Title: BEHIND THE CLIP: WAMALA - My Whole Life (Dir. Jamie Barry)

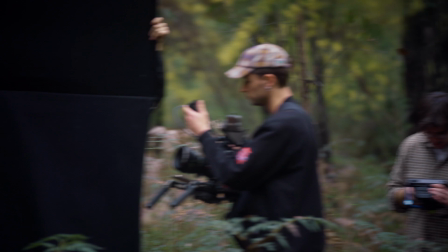0:11 Hi, I'm Jamie Barry. I'm a filmmaker from Melbourne, Australia. And we're filming a music video for Wamala for his new song, My Whole Life. So the song's called My Whole Life. And it was written because Claire and I met during lockdown. She appeared on my TV playing a DJ set for National Gallery of Victoria. And I sent her a message the next day and a few months later we were living together. And so it was pretty magical. So I thought I'd write a song and it was kind of the perfect way to end the record as well.
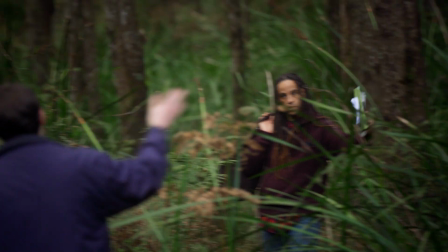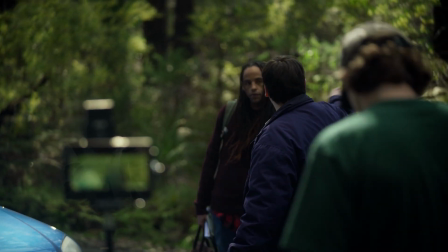0:48 So I think a lot of my ideas come from how I'm feeling at the time. People can get in ruts and I think I just felt like I was in a doom scrolling rut, where I was on my phone all the time for no reason.
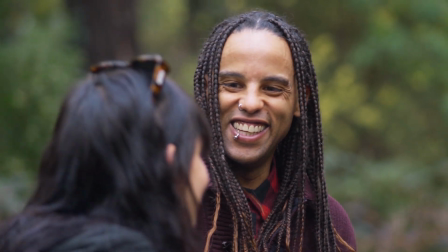1:00 A lot of music tends to be about love for other people,
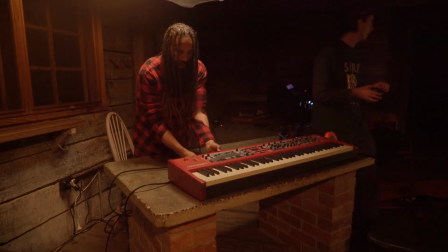1:03 where he wanted to focus more on love for yourself and once you find love for yourself then you can finally reach out,
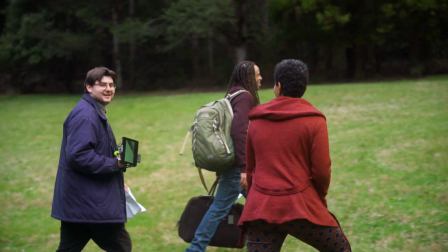1:10 people can love you as well. And I kind of saw that as we could do something like that and have technology
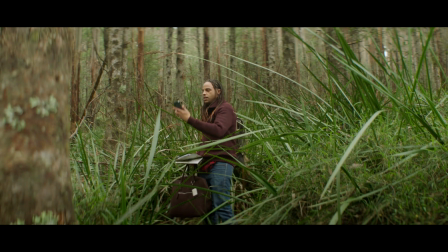1:16 be in the way of you trying to get to know yourself.
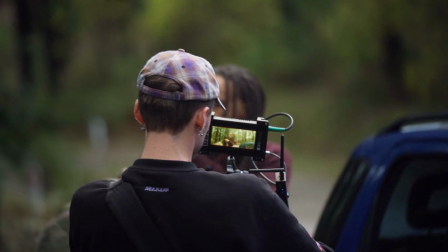1:21 So the video begins with the character that Tim portrays being on a solo road trip to an Airbnb cabin. And he finally gets to the forest. He follows the directions he's been given, but finds that the cabin just isn't there.
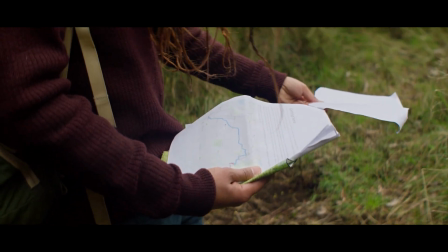1:37 He's very confused. He heads back out into the parking lot to find that his car's gone and he doesn't know what to do.
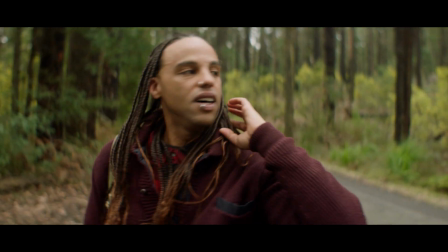1:44 Basically being forced to be with himself for a very long period of time until he finally started to get to like himself.
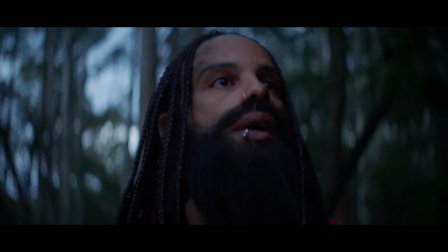1:52 And once he did, he found what he was looking for the whole time, which was the cabin. Once he got used to not having what he wanted, then he got what he wanted. So whenever I get into a production, the first people I'm calling is Ryan Bell, Jaden D'Olivera and Liam James.
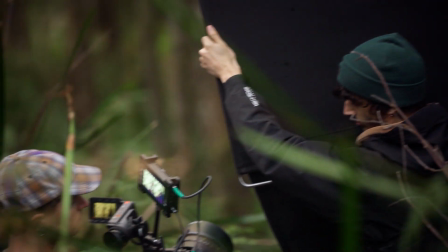2:12 So Ryan's an amazing cinematographer, Jaden is a gaffer, now director as well, and Liam is a fantastic editor.
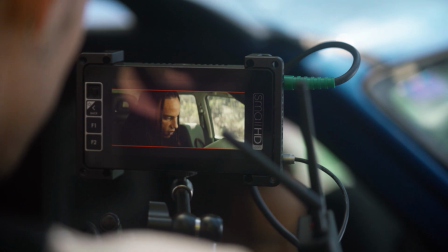2:20 I work with those three every single project. Yeah, so the camera that was used on the production was the ARIA mirror.
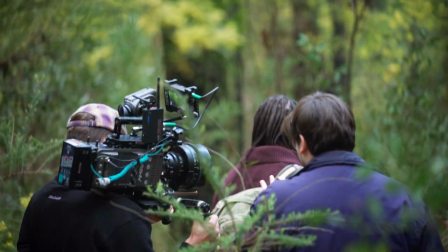2:27 This was actually purchased by Ryan and this was the first time he used his own camera on a set. You can see the excitement in his eyes, almost like when you have your first born child, I assume. So for the majority of the shoot we're using the Hawke C anamorphic 32mm. We get the character's facial expressions very close up, but we're also getting a lot of the scope and the atmosphere around him.
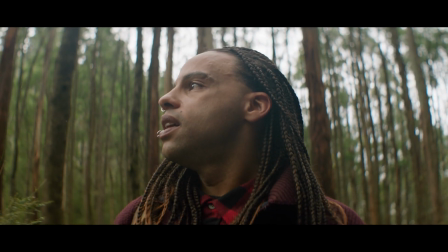2:49 And it also kind of skews the edges, making it feel a little bit more surreal.
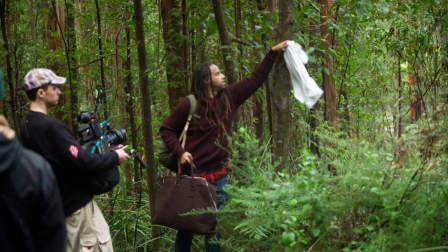2:57 Now we a lot of leeches in forests. I think it was every couple of minutes, you'd just hear like, ah!
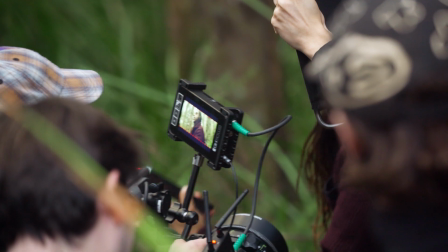3:02 And we'd turn around and see someone on set picking a leech off their arm.
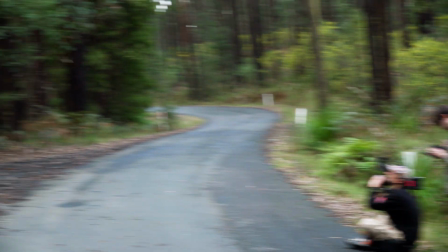3:08 It was hard to have a call sheet, because it was just coordinates on a map.
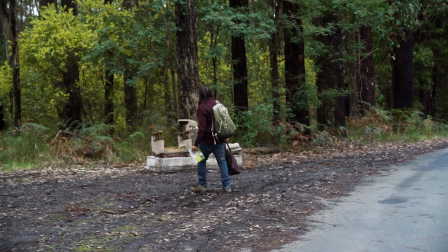3:12 My fingers were tightly wound, hoping that people would arrive on set on time.
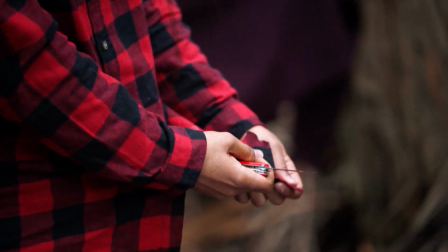So a few years ago, we actually did another one of these behind the clips. One of my really early videos for rice wine, called Growing.
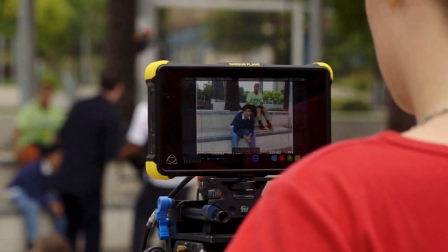3:31 and yeah I look back on that video and I think I was a lot more wide-eyed and I think back then my projects had a little bit more comedy in them and now I've been finding myself doing a lot of videos that are quite introspective and
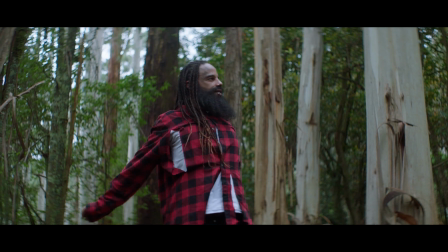3:47 dramatic. These days you know it's harder to find time for a lot of people that used to be in your life getting to know myself a little bit
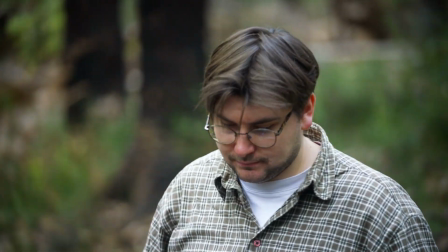3:54 more which is lovely less distractions and I think I just wanted that to be what the video was about.